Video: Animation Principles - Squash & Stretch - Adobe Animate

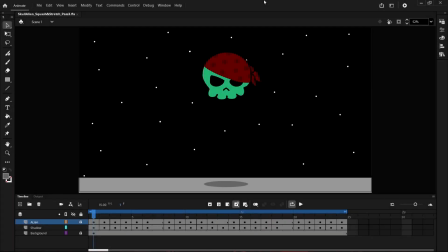Everyone, and welcome to this very quick tutorial where I'm going to show you how to do some squash and stretch in Adobe Animate. And this is what it will look like. Now, in terms of squash and stretch, as you can see here,
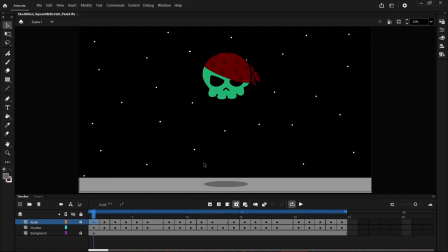we got to think about real-world gravity and real-world physics when we animate. But the advantage that we have is that we can over-exaggerate a little bit. So at its highest point right here at the top, it's going to be quite normal,
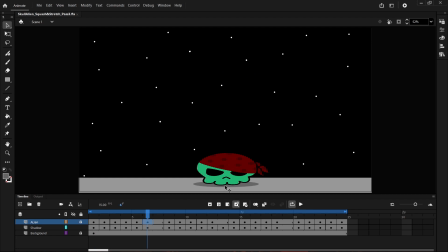but by the time it hits the bottom, it's going to be squished down and it's also going to be stretched out a little bit as well. So it's going to be so that it looks like that gravity is pushing it down. But before it reaches that point, as you can see here,
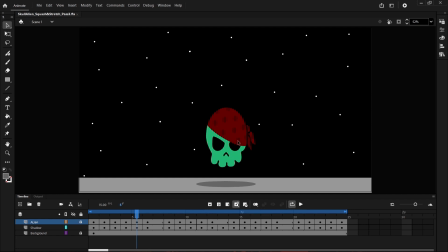um, as the force of it is bringing it down, it's going to stretch and it's going to become thinner at the same time. And then when it starts to come off the ground, we have that same scenario again, where it stretches because it's got force
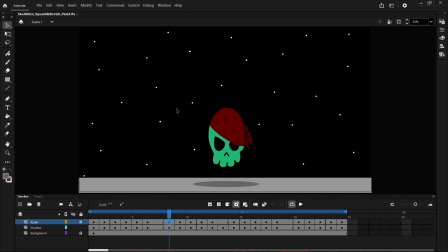behind it that's pushing it back up into the air before it reaches its highest point again, where it returns to normal. So let's get started.
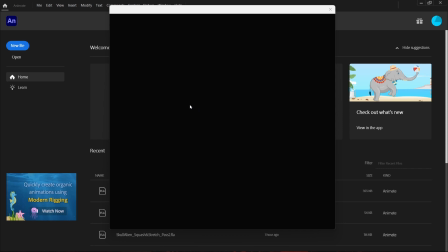So we'll go File, New, and we want to create a full HD and leave the
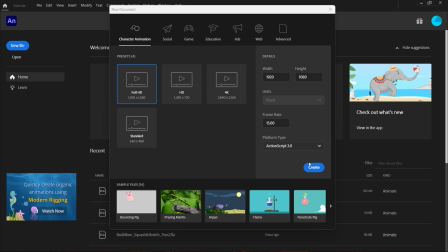change the frame rate to 15 frames a second and hit Create.
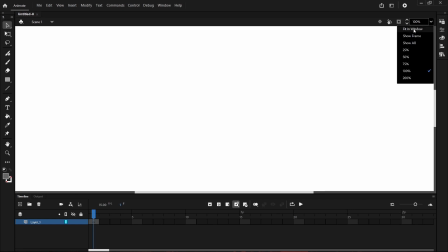And let's minimize this window, bring this window smaller so that we can see our entire stage.
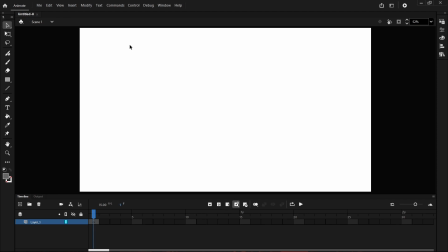And just for the time being, we're not going to create the full background because I want to create a very short video, but you can have the time to do that afterwards if you like. But what we're going to do is we're just going to go File and we're going to
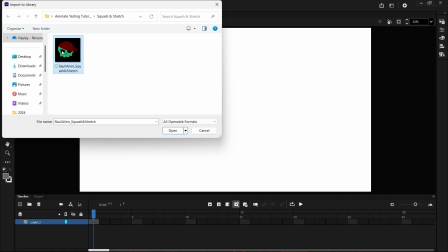import to Library, our little green alien, or if you see it as a skull, it's a skull.
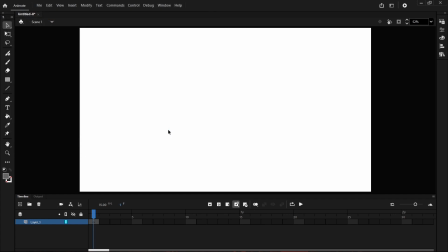Now, if you're one of my students, this image is going to be available for you. If not, you can still follow along if you draw a circle using the shape tool or an oval here, or you can bring in your own image as long as it's a PNG or a JPEG with a translucent background,
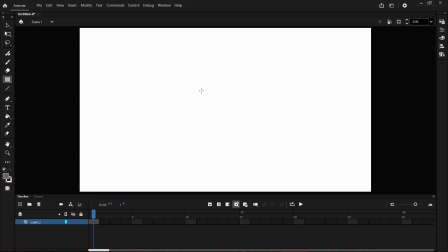you'll be perfectly fine. Now, once you've imported it, you've realized that it's not here and you can't figure out where it is. What you need to do is come over to here to this library panel and you'll find it right there.
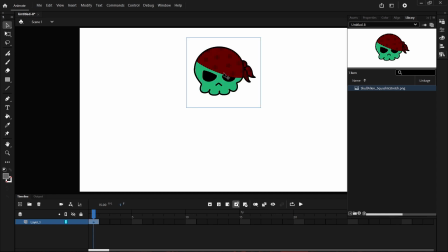This is just so that we can click and drag it. And if we want to use this object multiple times,
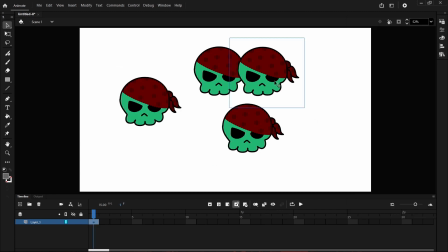all we have to do is click and drag in comparison to just going File, Import to Stage.
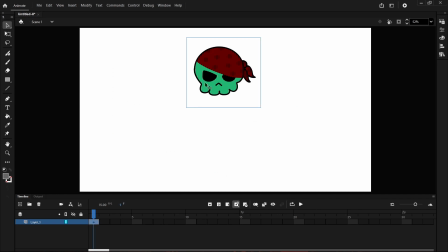That is a one-time only scenario. So now that we've got our little object here, character that we're going to animate, I want to come down and double click on the layer and call this little alien.
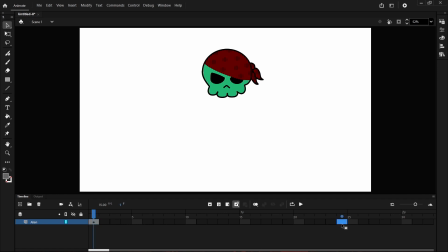And I'm going to go to frame 24 because I kind of know this is about 24 frames. And I'm going to select that and I'm going to hit this tool here that says Insert Keyframe, and it will automatically make a keyframe there and make a keyframe at the start,
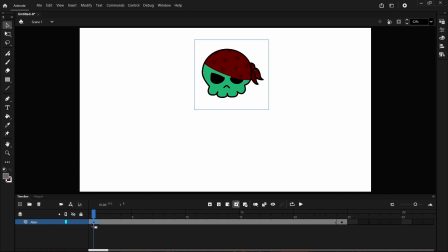which is really good because I know that at the start and the finish, because I want to loop this bounce, they're going to be exactly the same. I also know that at frame 12 it is also going to be the same.
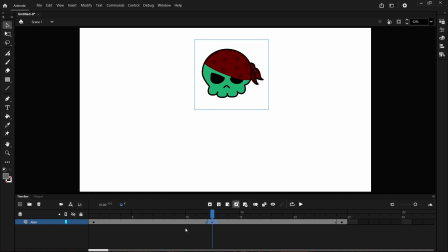So I'm going to click the tool again to say insert a keyframe there. So now I'm going to do my first pass. And so because I already know that it takes
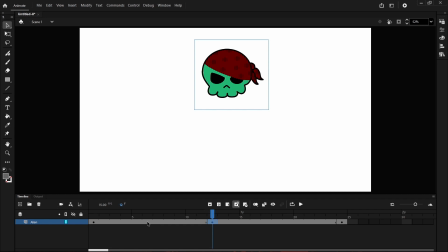6 frames for the creature to get to the ground, I'm going to go to frame 6.